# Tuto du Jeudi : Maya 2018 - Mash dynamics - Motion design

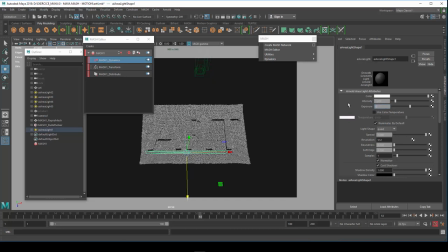16:40 Contrôle 1, on remonte l'exposition à 5, 6. Ok, et ici à 10.
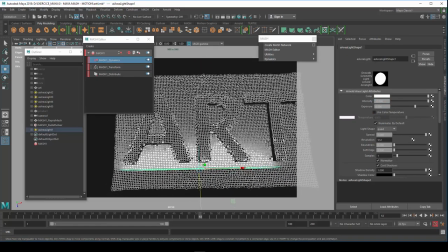16:47 Ok, voilà, on commence à obtenir un éclairage ici. Voilà, alors pour l'instant, on n'a pas mis de matériau.
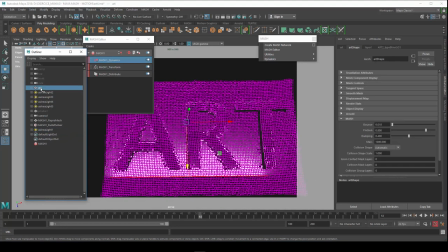16:54 Alors pour mettre un matériau, il faut le mettre de préférence sur le cube. Ici, donc sur le cube, on va faire bouton droit à la souris. Et sur le cube ici, hop, on est sur le mesh.
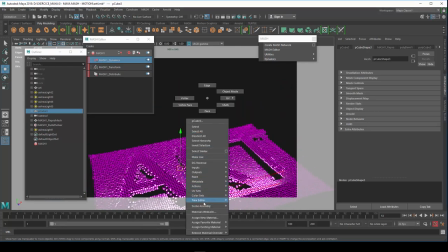17:10 Repromèche, ça le fait pas. Donc hop, voilà sur le cube. New matériel et Arnold Shader.
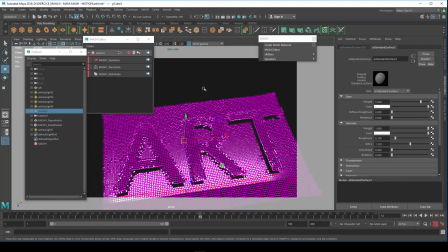17:18 Standard surface ici. Voilà. OK. Voilà.
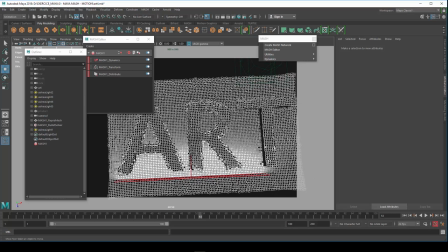17:24 Donc selon l'éclairage, selon le shader, bien entendu, on va obtenir quelque chose. Et la position des lumières, bien entendu.
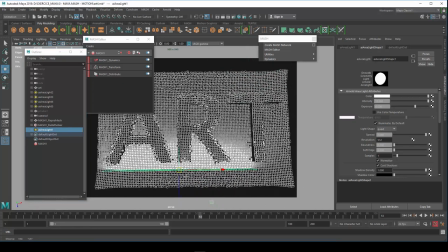17:30 Donc on a encore quelques paramètres à régler ici.
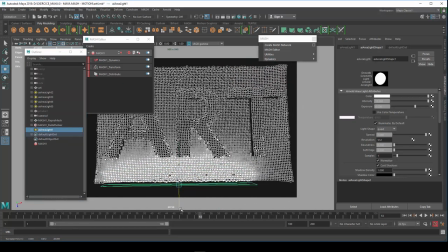17:34 Voilà.
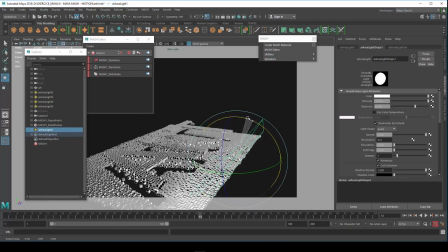17:40 L'orientation aussi, bien entendu, fait qu'on va plus ou moins éclairer ici.
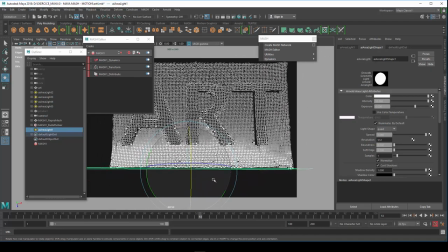17:47 OK.
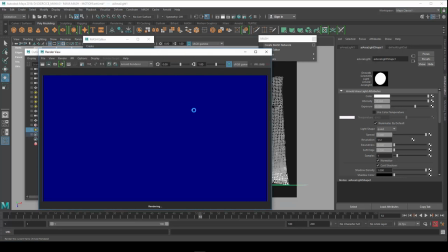17:52 Donc on va chercher donc à régler ces paramètres-là selon ce que l'on veut obtenir. Donc on peut faire apparaître les lettres en noir comme ici
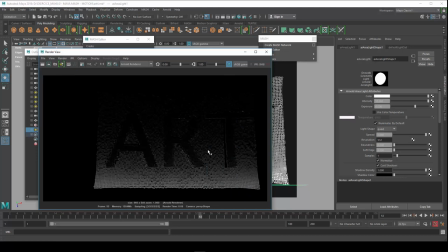18:03 avec le reste qui est éclairé, puisque la lumière vient rasante éclairer plutôt la partie qui descend que la partie qui est sur les lettres. Et donc à ce moment-là, on pourra avoir donc art qui s'écrit en noir sur un shader opaque ici.
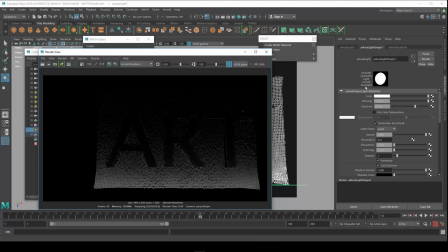18:20 Là ici on a donc un shader classique de surface d'Arnold.
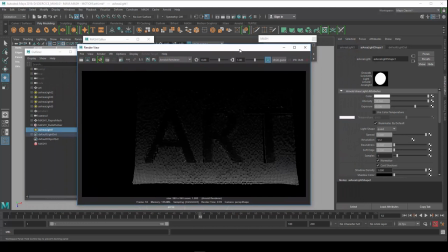18:27 OK. Ou on pourra donc jouer quasiment sur l'inverse.
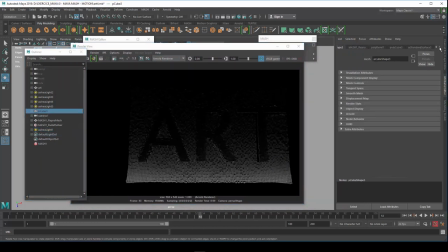18:31 Alors on a des presets ici sur le shader. Si on utilise un shader de glace ou Frost and Glass ou ici par exemple.
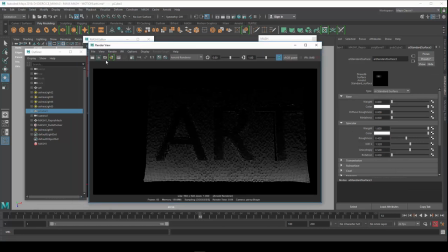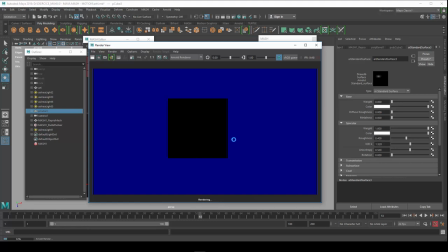18:51 Selon l'éclairage, on va faire ressortir donc une partie. Voilà, là on a peu ici qui ressort.
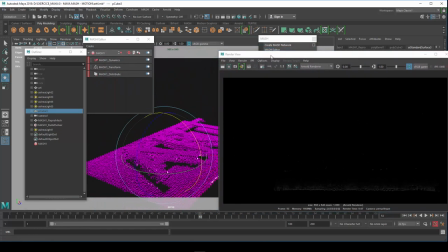19:01 Donc on peut choisir aussi un éclairage, c'est ce que j'ai utilisé donc pour le rendu final,
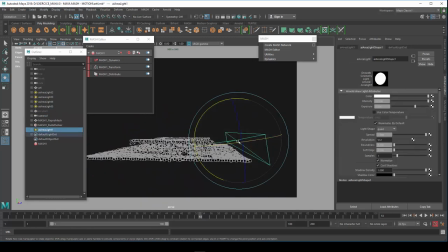19:06 un éclairage sous-jacent, donc CTRL D ici, et surtout pour de la transparence, des shaders transparents, pour pouvoir utiliser donc une lumière qui viendra se glisser juste en dessous et qui va laisser donc dans
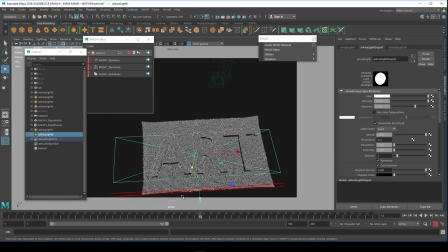19:26 le sombre entre guillemets le les parties des cubes qui continuent à tomber ici.
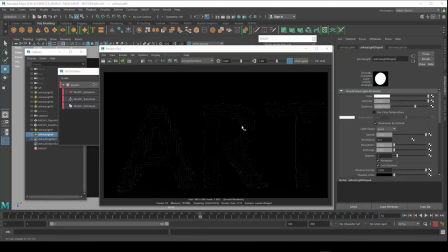19:45 Voilà ce qu'on obtient ici avec un Frost and Glass, donc en paramètre du shader, un éclairage donc sous-jacent. Bien entendu, on peut hop, ça c'est le mesh, augmenter donc
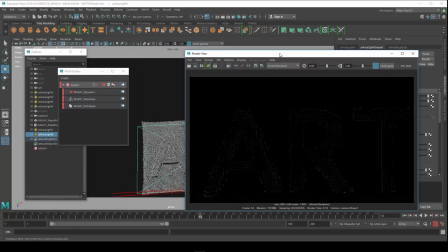19:58 l'éclairage pour faire ressortir mieux les lettres, les colorer et ainsi de suite. Donc un bon travail donc ici sur les shaders.
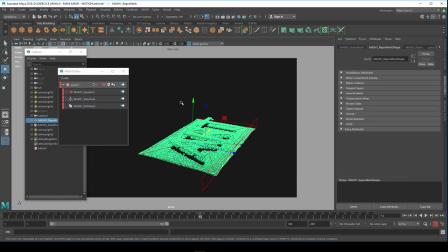20:04 Pour terminer ici, en fait, ce que l'on peut faire pour gagner du temps en termes de rendu, pour pas avoir et le calcul de la dynamique fait par mâche et ensuite donc le rendu Arnold qui
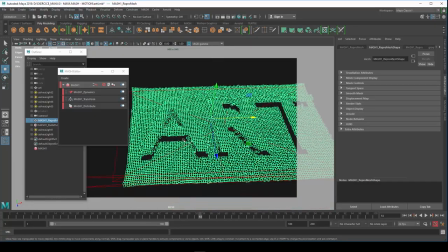20:16 peut prendre du temps puisqu'on a quand même quelques milliers donc ici de faces à rendre,
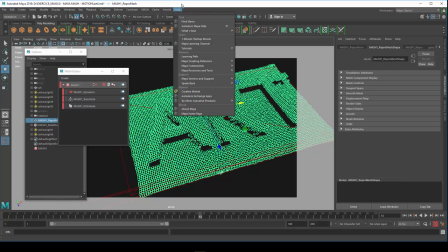20:22 eh bien on va pouvoir utiliser donc une fonction intéressante de mâche ici, c'est dans l'utilitaire, c'est le cache
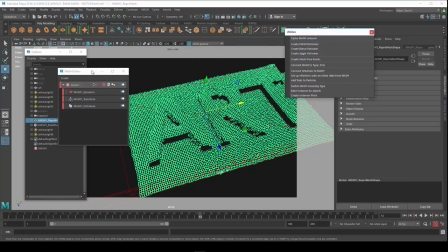20:33 Mesh Network ici qui va permettre d'enregistrer au format alambic très classique et puis on importera ce format alambic donc tout fait.
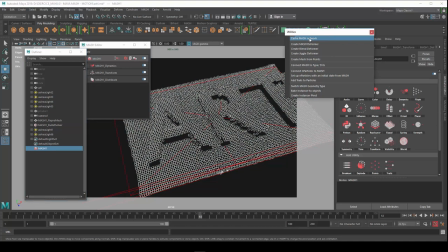20:40 Donc on sélectionne Mesh ici et on fait cache Mesh Network et donc on a un alambic export ici.